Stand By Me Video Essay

My name is Jordan Timmons, and I'm here bringing you an informative video on the classic coming-of-age tale, Stand By Me. You may have seen this movie before, and if you have not, I have no idea why you're watching this, because you'll be very confused.
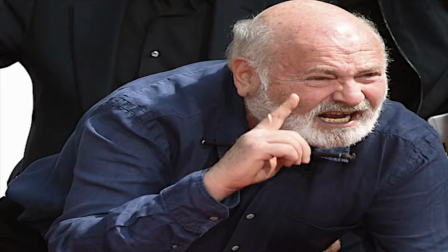36s
It's a classic film directed by Rob Reiner about four boys who head out on a journey to find the body of a dead kid who got hit by a train. Uplifting, right? Well, it's fitting that the original story came from the horror aficionado, Stephen King. While it's not a horror story, it has many elements that give it that King signature, beginning with the overall concept. I'm going to be discussing mainly how narration and characterization play a role in this film and why it matters. And I'm sure you've watched movies or shows that use narration, but you may not have realized how different narration affects a story. According to ScriptFirm, there are four main types of narration. First is first person. This can be used to reveal secrets, address the audience, and reveal the innermost thoughts of the main character.
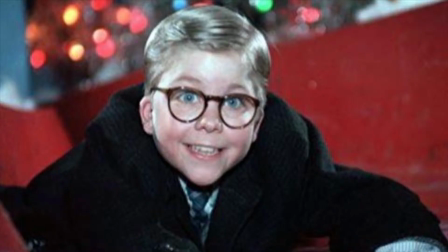76s
An example of this would be A Christmas Story, narrated by Ralphie. The second one is second person. This is when a secondary character narrates a story about another character on the screen. It's used to highlight conflict and progress the plot. An example of this would be The Shawshank Redemption, narrated by Morgan Freeman, who is a secondary character in the film. The third one is third person omission. This is when a faceless voice gives insight and wisdom into the story that's evolving.
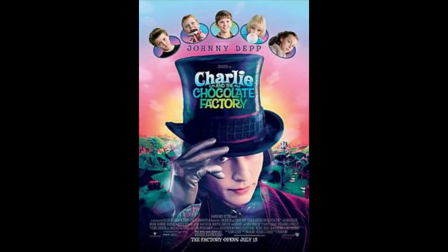102s
An example of this would be Charlie and the Chocolate Factory. The fourth is an unreliable narrator. This narrator has a disruptive role in the movie, and it misleads or even lies to the audience to affect the outcome of the story. This would be Forrest Gump,
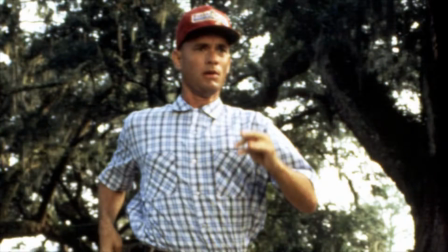118s
narrated by Tom Hanks, who is an unreliable narrator in this sense.
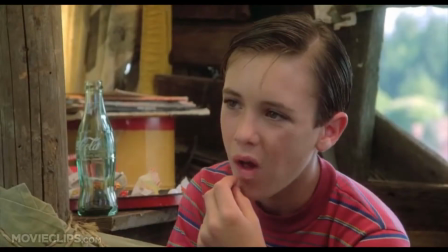123s
Stand By Me utilizes first-person narration by Gordie LaChance to relive this important and fairly disturbing moment in his life. By using a narrator in this capacity, Reiner is creating a sense of nostalgia with the audience. He's virtually reverting your mind to childhood so you can resonate with the characters in the story. I mean, come on.
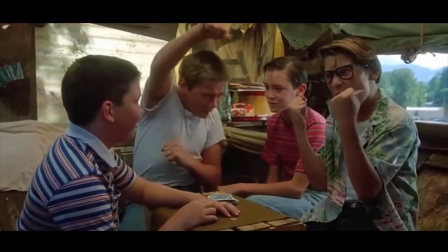142s
Who doesn't remember smoking cigarettes at 12 years old in a treehouse at 3 in the afternoon? Alright, maybe not, but this movie was before my time and things were different.
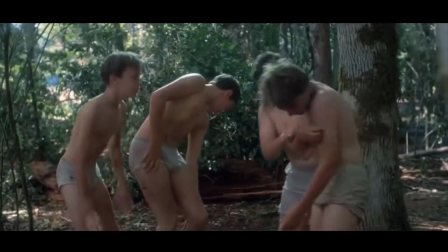150s
I can still resonate with the idea of it though, which is why this movie has stood the test of time. Even being born almost 2 decades after the creation of this movie,
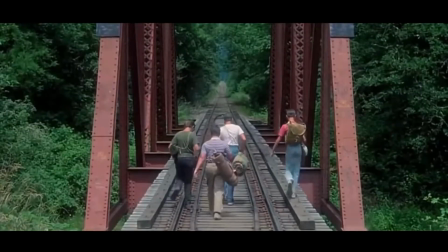158s
I can still imagine hanging out with my friends at the stage without a care in the world. There are a lot of movies that rely so much on narration that it takes away from the meaning of the film.
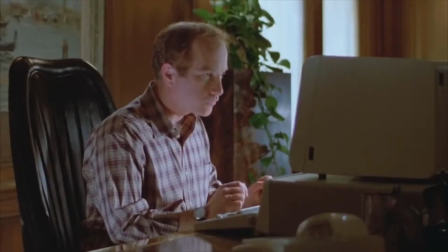166s
This is not the case here though. Richard Dreyfuss is used intermittently to progress the plot and add insight into what's going on in Gordie's mind.
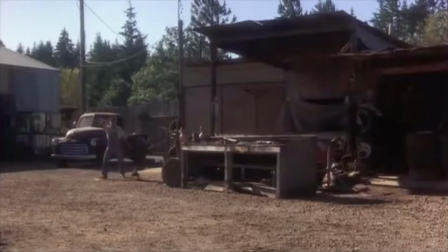173s
He talks about what Gordie was thinking in this moment, running away from the beast.
God damn it, I'll stick my dog on you!
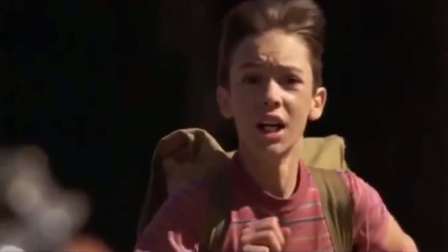181s Run, Gordie! Chopper! Sick him, boy! Now, he said sick 'em boy, but what I heard was Chopper sick balls.
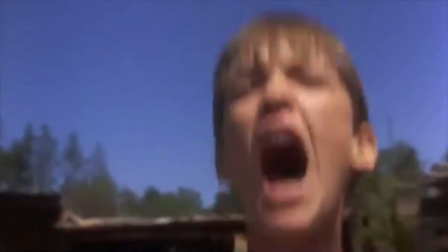189s
And once again, when he describes the differences between myth and reality.
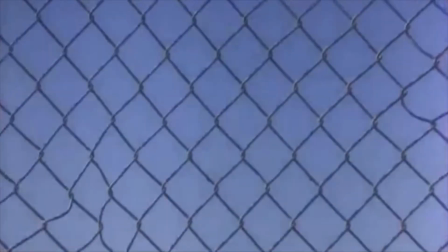193s
How he thought one thing that turned out to be something completely different, and we only understand this because he tells us outright that this is what his exact thoughts were.
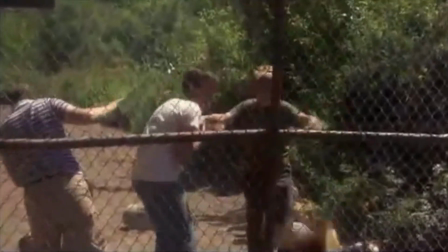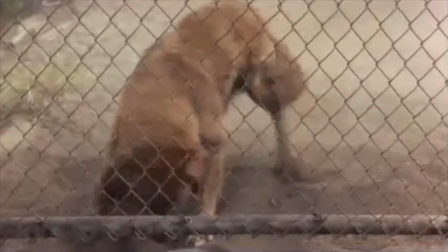205s That's Chopper! Chopper was my first lesson in the vast difference between myth and reality.
Maybe the most iconic part of this film comes at the very end, when Richard Dreyfuss, who is an older Gordie LaChance, types,
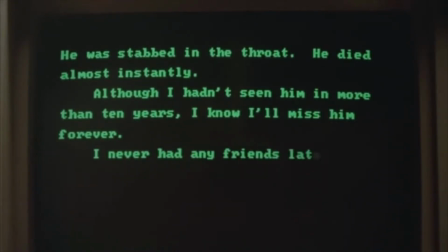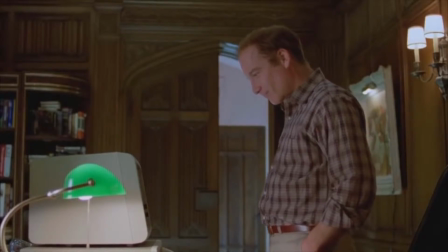232s
This ties up the whole movie by bringing it back to the present day and relieving the audience of their trip back in time.
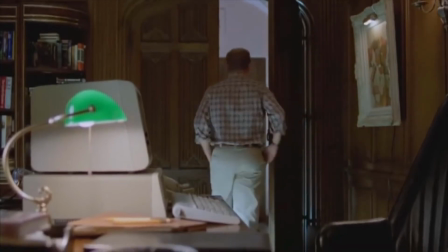238s
The use of narration in this sense also helps the audience in connecting with the characters. They're given backstories to make them relatable to the viewer, which is difficult to do without the use of a narrator.
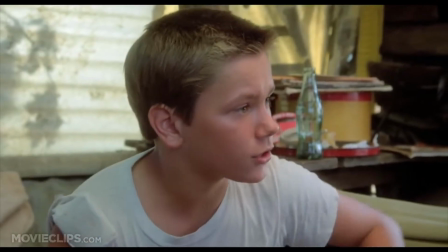247s
For instance, Chris is described as a tough guy who's the leader of the gang,
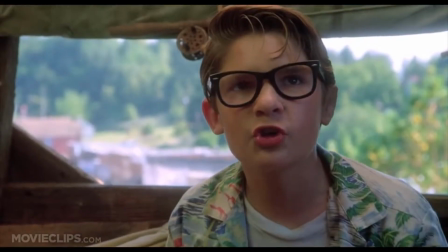251s
Vern is the little pudgy kid who's afraid of his own shadow, and Teddy is the firecracker whose father almost burned off half his face with the kitchen stove.
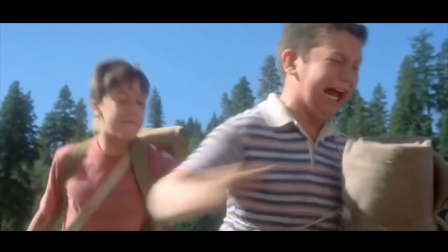258s
Now, we may be able to infer some of this within the movie, but it's given credibility coming from the main character himself. In the final scene, we connect with Gordie even deeper than in the rest of the entire movie,
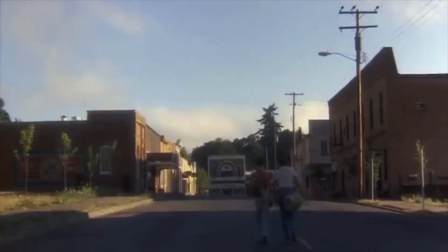268s
because he's telling us outright exactly what happened to everyone as time went on, and how he felt about it.